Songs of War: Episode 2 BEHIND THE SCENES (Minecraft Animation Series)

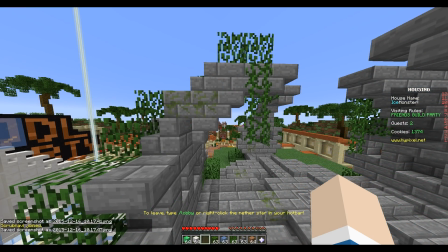We made some designs on the Hypixel housing until we were happy with it, and then you'll see these around throughout the series.
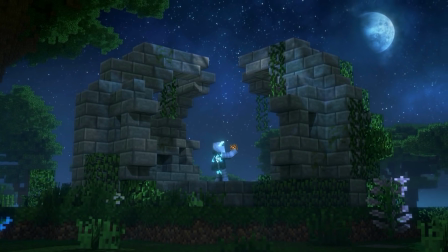This episode you get a good look at the moon, which was actually handmade for this series.
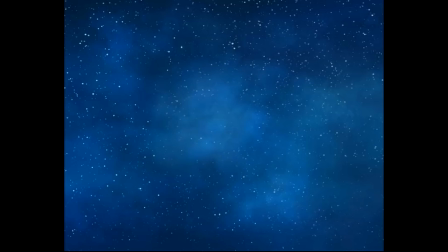The moon in our night sky texture we had was looking a bit bleh, so I designed something a bit more fantasy-like.
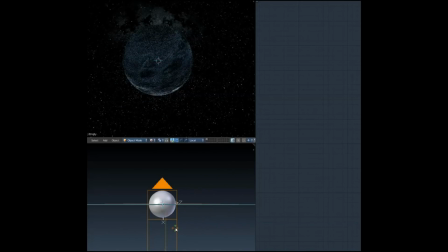There's bits of gas clouds coming off of it. I tried to initially bring it into the world as an object, and just put it really far away,
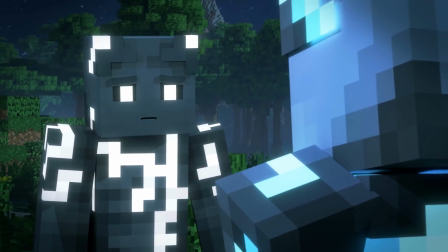but I got a lot of problems with the depth, so I ended up just pasting it onto the sky itself. There are also different phases of the moon, which you'll see in future episodes.
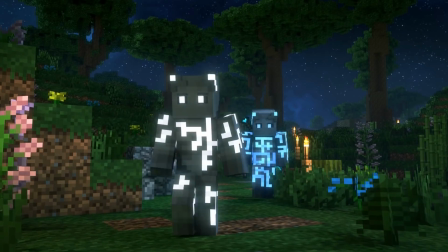There was also a nice little detail where I used the reflection of the moon in the pond as a scene transition element.
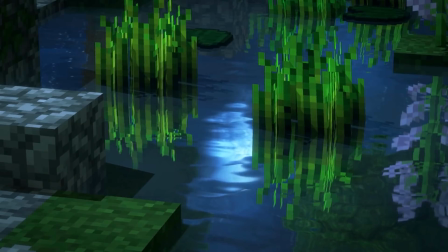Rhea initially runs by in the direction going right,
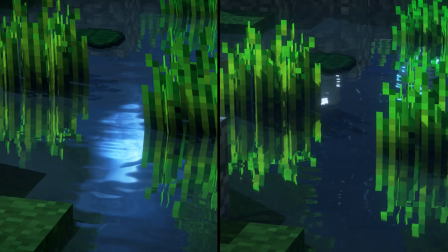and then after the scene when they return they're heading left, and the moon is gone from the reflection, showing some passage of time.
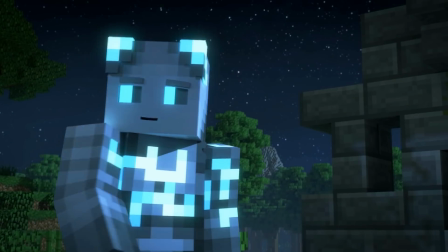One thing I also started doing for this series that I had never used before was having some textured lights.
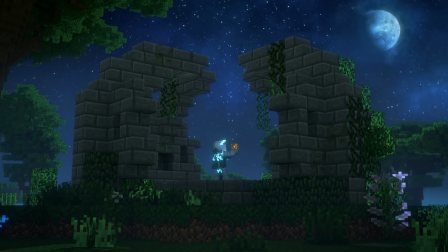You can see the difference this has on areas such as the shrine by throwing some light that looks like it's coming between branches. And here it is with just a regular spotlight. I did a basic procedural noise one as well that showed up on Mount Velgrin,
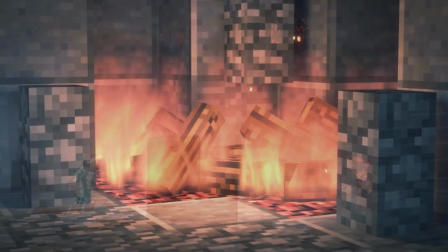and here's what that would have looked like if it was just a normal spotlight. This fireplace in Doria saw a lot of changes.
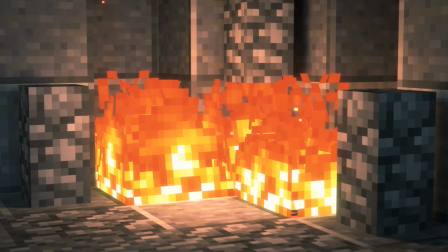We originally used the Minecraft fire before I had invented the better flame effects later in the series.
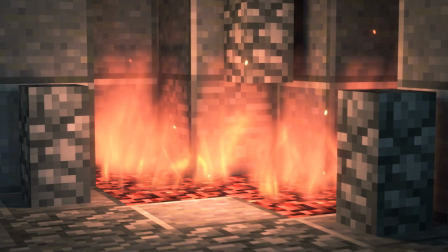We went back and replaced the fire, but then we noticed there wasn't anything actually burning, so we had to re-render to add some wood.
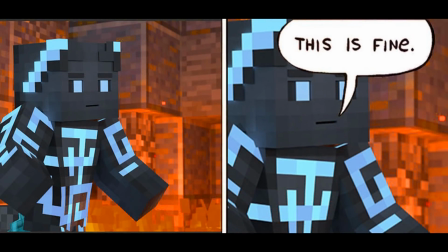It also spawned some memes because of how intense it looked.
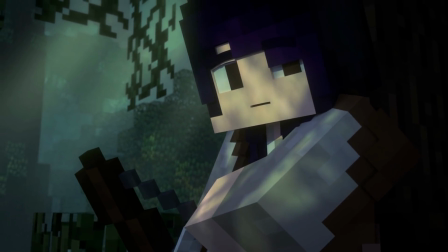We wanted to have the episode kind of wrap back up around to where it started,
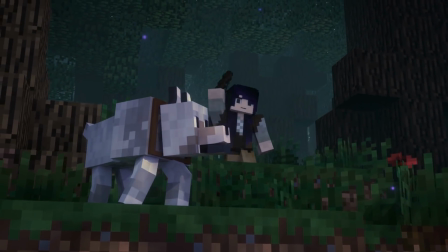so we finally see a glimpse at the end where the egg ended up that got teleported. but that's a story for next episode.
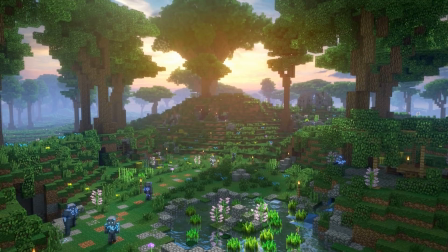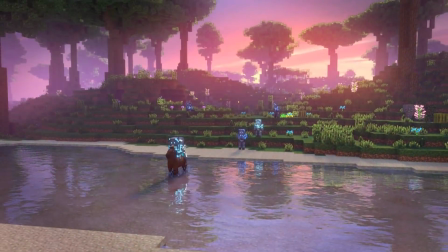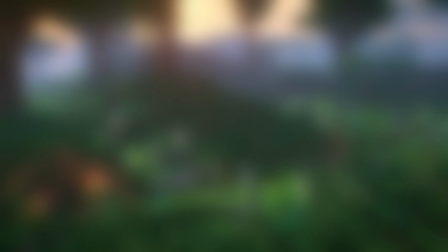Thanks everyone for watching. If you want to support this series, you can check out our Patreon.
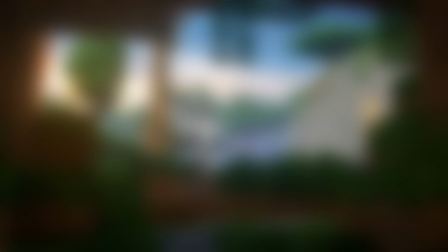Now's a great time to pledge, as depending on the level you pledge to, you can get things like your name in the Songs of War episode credits,
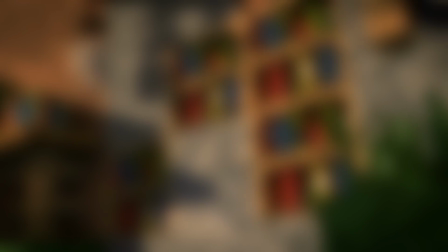or simply get early access to each new episode and see it at least a good day before everyone else does.
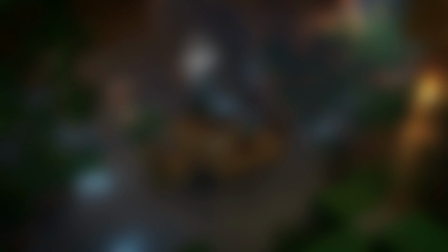And with that, I will see you next episode.